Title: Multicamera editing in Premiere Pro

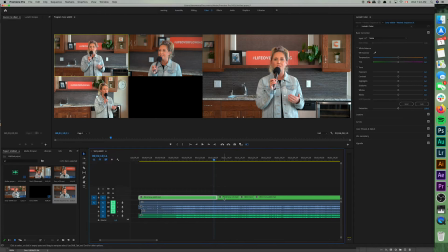[16:21]
So let's say if you're watching through and you're like, you know what, when we were at camera one and we went to camera two, I actually wish we would have went to camera three instead. It's super simple. All you have to do is select the video clip here, choose camera number three, and you're going to see that changes to MC3.
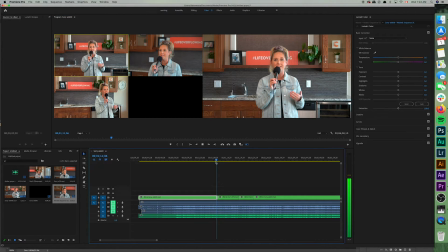[16:39]
And so now that cut that it makes is just going to go straight to number three. So that's pretty simple.
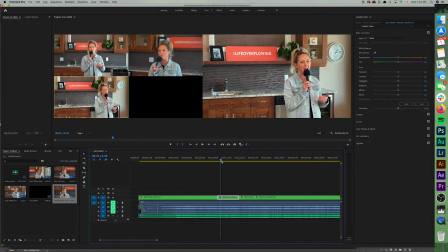[16:45]
Let's say that you are in the middle of a clip that you have and you're like, oh, you know, I don't want it to sit on this iPhone shot for too long. It moves too much or the quality is not as good. I really wish we would have jumped to camera number two at this point. It's pretty simple.
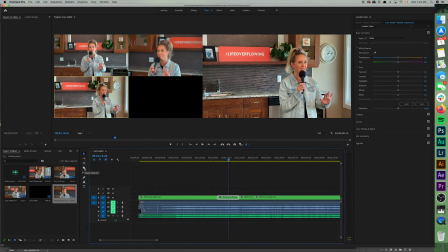[17:01]
All you want to do is come over here and grab your razor tool, or you're going to use the keyboard shortcut C. So we'll click that, and you can come right here, highlight the clip that you want to cut or the moment at which you want to change camera angles.
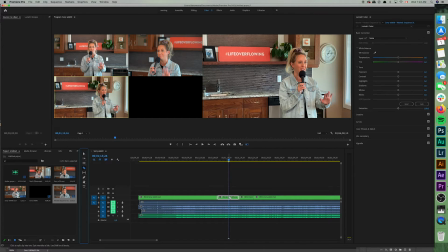[17:14]
Just as you hover over it, it's going to turn into a white razor. Click with your mouse, and boom, now you have two separate clips. So if we choose the move tool or the select tool, we can choose this angle now,
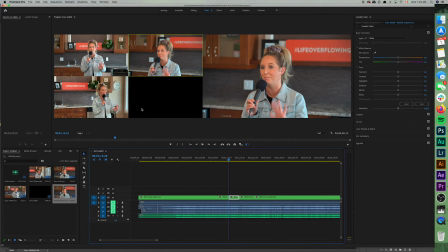[17:26]
and we're just going to hit two on the keyboard, and that's going to give us this shot. So now what happens is we have the
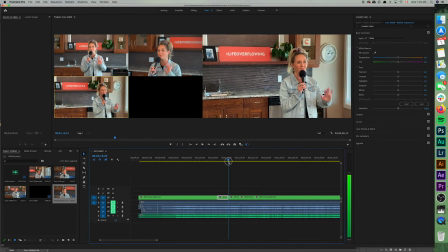[17:34]
handheld iPhone shot, and halfway through it moves over to that number two shot,
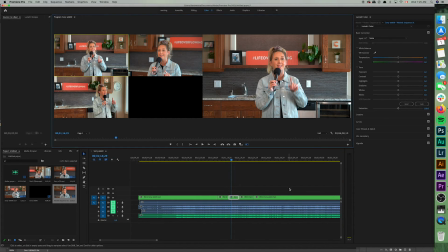[17:39]
and then you can go through and adjust these however you want all the way through.
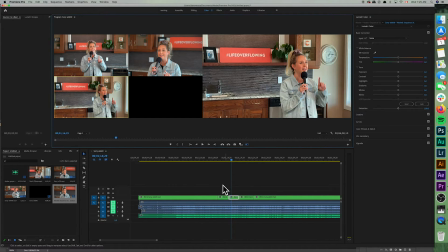[17:43]
You can make for a really, really nice, polished, professional looking multicam shoot.
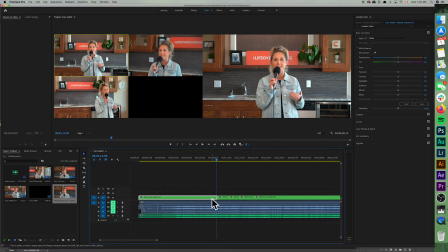[17:49]
Now, you might notice as you're watching through the rough cuts that you've made that you don't really like where some of the cuts land. You want to adjust it earlier or later. All you're going to do is use something called the rolling cut tool, and I don't have it here on my toolbar because I just memorized the shortcut a long time ago.
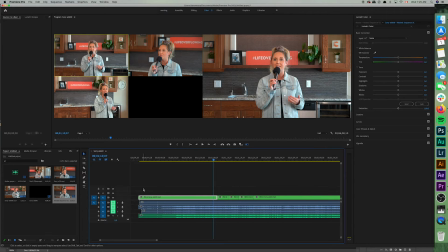[18:09]
So we're going to choose N on the keyboard, N. So once you hit N, you get this little back and forth arrow, and currently it has, you know, the slash, the Ghostbusters slash through it. But if you hover over your cuts here, you're going to see that you're able to use it.
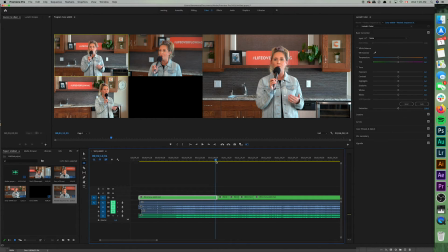[18:26]
Okay, so now if this cut happens when my wife says, lowly in heart.
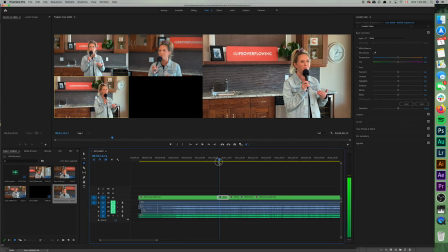[18:33]
Okay. So like, let's say right here, I don't know why, I just don't like that face my wife is making. It just looks funny. It's distracting. She looks upset, or like her tummy is upset. So what we're going to do is we're going to use the rolling cut tool, and we're just going to grab this little splice,
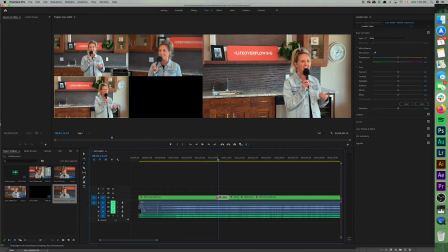[18:49]
and we're going to go later in the timeline with it until we get past that weird little face that she makes.
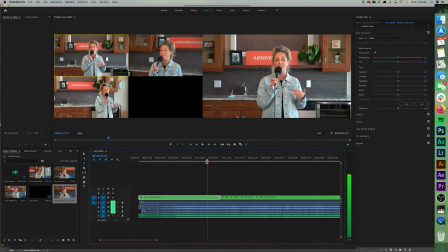[18:55]
And what this does is it tells the timeline to stay on multicam one longer before it switches to multicam two. So watch this now. See, there's that face that we were trying to avoid. We'll find rest, but we miss it when we cut here.
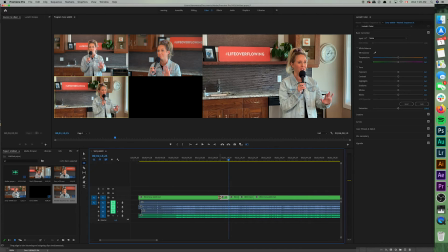[19:11]
And so it changes when the cuts are happening. You can make it happen way earlier. You can make it happen way later. It is so, so easy, and allows you to fine tune when your cuts are happening and make them really, really sweet and smooth looking.
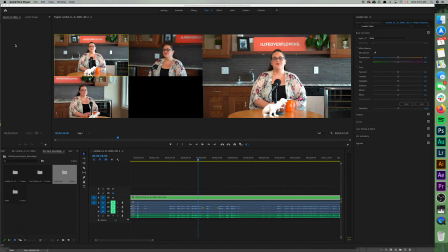[19:27]
Okay. Okay, one final thing you can do when using multicam editing techniques is when somebody makes a big screw up. I've got a separate segment here that we film for our online service. This is Kim. She is giving our announcements for the service. And you'll watch here, she makes a mistake in her take. In your living room, so you can be at church in your PJs.
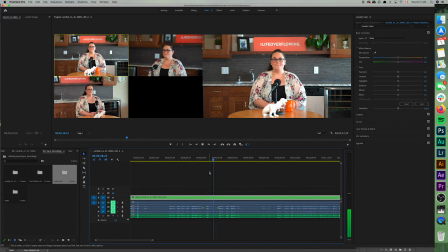[19:47] Remember, church isn't a...
Nope, screwed it up, Kim.
Remember that church isn't a building. It's a...
Okay, so this take she gets right. You see here, this point is correct. This point, though, is not correct, and we want to get rid of that. So it's really, really simple to do.
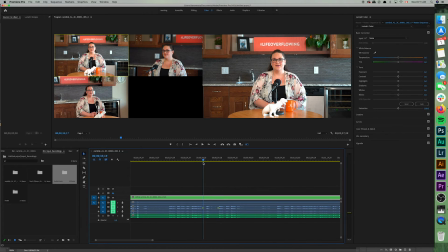[20:04]
I've already marked kind of where I think it should happen. We're going to put our cursor here wherever we want to make the cut. We're going to come back over here and grab the razor tool or hit C on the keyboard. And then this time, when we go to hover over the video channel, we're actually going to hold down the shift key.
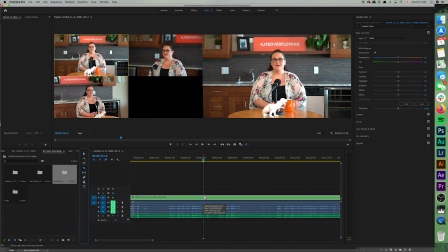[20:21]
And you'll see it gives us this long bar, because what it's going to do is it's going to clip all the channels at exactly the same point, both the video and the audio channel.